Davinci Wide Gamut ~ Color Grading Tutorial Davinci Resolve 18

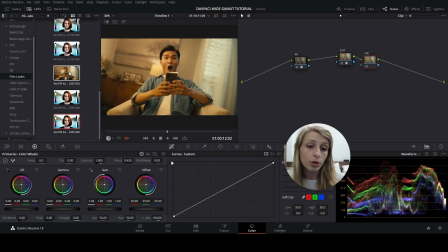(12:10)
Okay, so I'm just gonna take, you know, the classic Kodak 2383 D65.
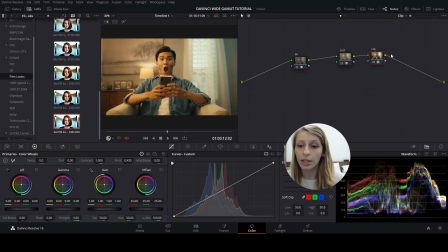(12:20)
I just double click it, add it. Okay, and to grade inside a DaVinci Wide Gamut color space in a node level,
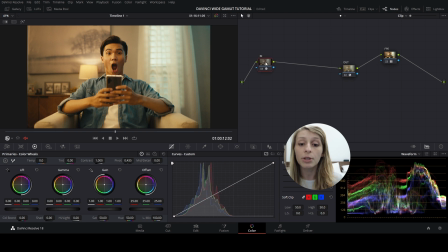(12:31)
we're gonna grade in between the in and the out. Okay, so I'm just gonna do what I do normally. So I create a parallel that is fed by the in.
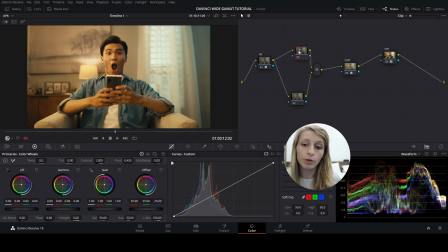(12:44)
Okay, so I'm gonna do first my LGG. Okay, so LGG, I'm just gonna go a bit of less lift.
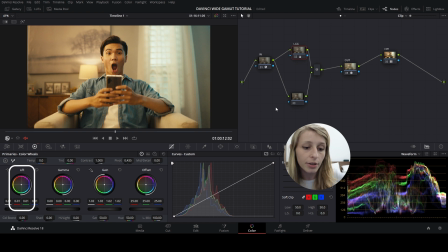(13:01)
So I'm just gonna raise my lift and go down with my gain.
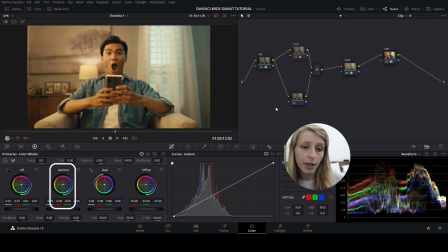(13:07)
Okay, go down with my gamma a bit, and seems fine. And now I'm just gonna use the HDR wheels, which is in this case very useful because
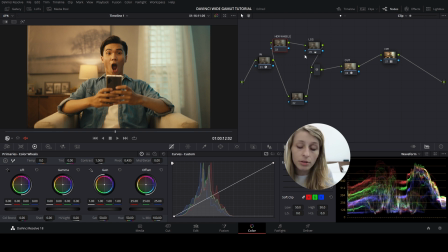(13:25)
HDR wheels are wheels that are color space aware, which like will work very well with a DaVinci Wide Gamut color space. So I'm just gonna go down in light because I find him very hot here.
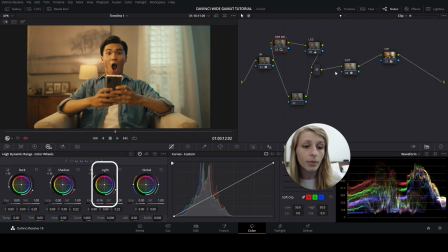(13:43)
I'm just gonna go down. Okay, and I think I'm fine with that. Yeah, I think I'm fine with that.
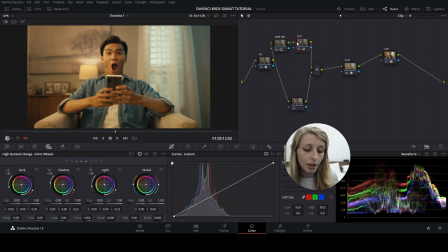(13:55)
And what we're gonna do is I think I'm just gonna create a node after LGG, so Alt S, and I'm just gonna do the temperature because I find him a bit hot.
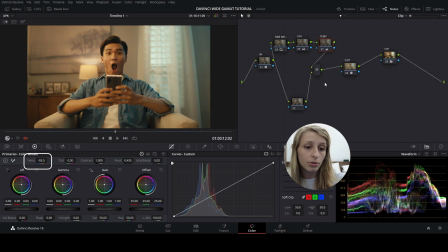(14:12)
So I'm just gonna go to my temp and decrease to have like something a bit even. Yeah, where actually like as he is like colder, he pops out more from the background.
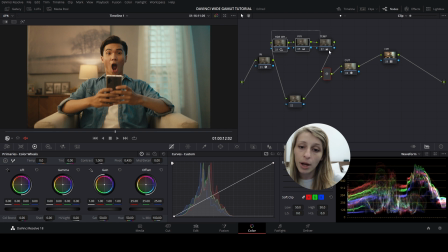(14:27)
Okay, so now that I've done my primaries, okay, I go to my secondaries, and I'm just gonna do a tiny color wrapper. Tiny color wrapper for the skin,
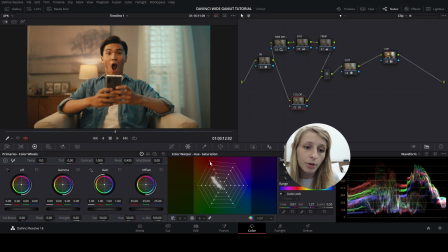(14:43)
and just like maybe have a bit more a boosted skin. But yeah, like this is like what I would do. Like this is before, this is after.
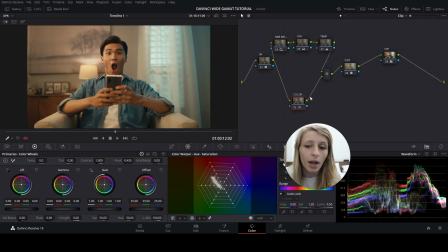(14:57)
Yeah, I like the skin like this, before, after. Okay, so then like I'm almost done with my look. If I want to have this filmic look, what I can add is actually a vignette around this guy.
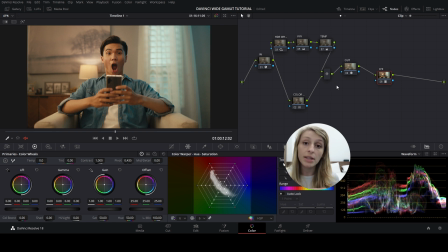(15:14)
So what I'm going to create is I'm going to create this after my film LUT, after my FPE. I'm just going to hit Alt S
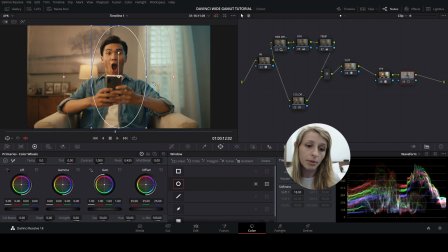(15:28)
and create a vignette around him. So I don't want to raise him in the vignette. I don't want to put highlights in the vignette because I already tamed down the highlights and I don't want it to come up and make him so so hot.
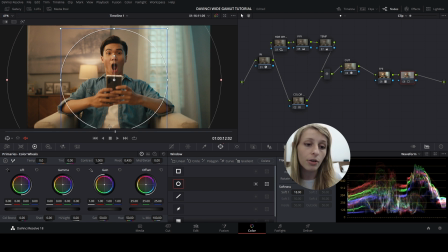(15:47)
So what I'm just gonna do is having like a vignette, so a bit darker areas around him.
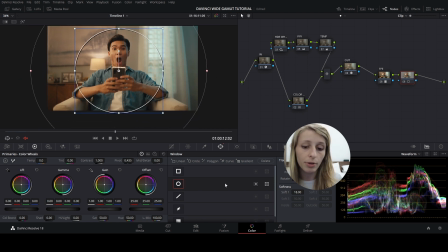(15:54)
Okay, I'm just creating the power window here and I'm gonna hit this button that would like take everything around the vignette but nothing inside, like this.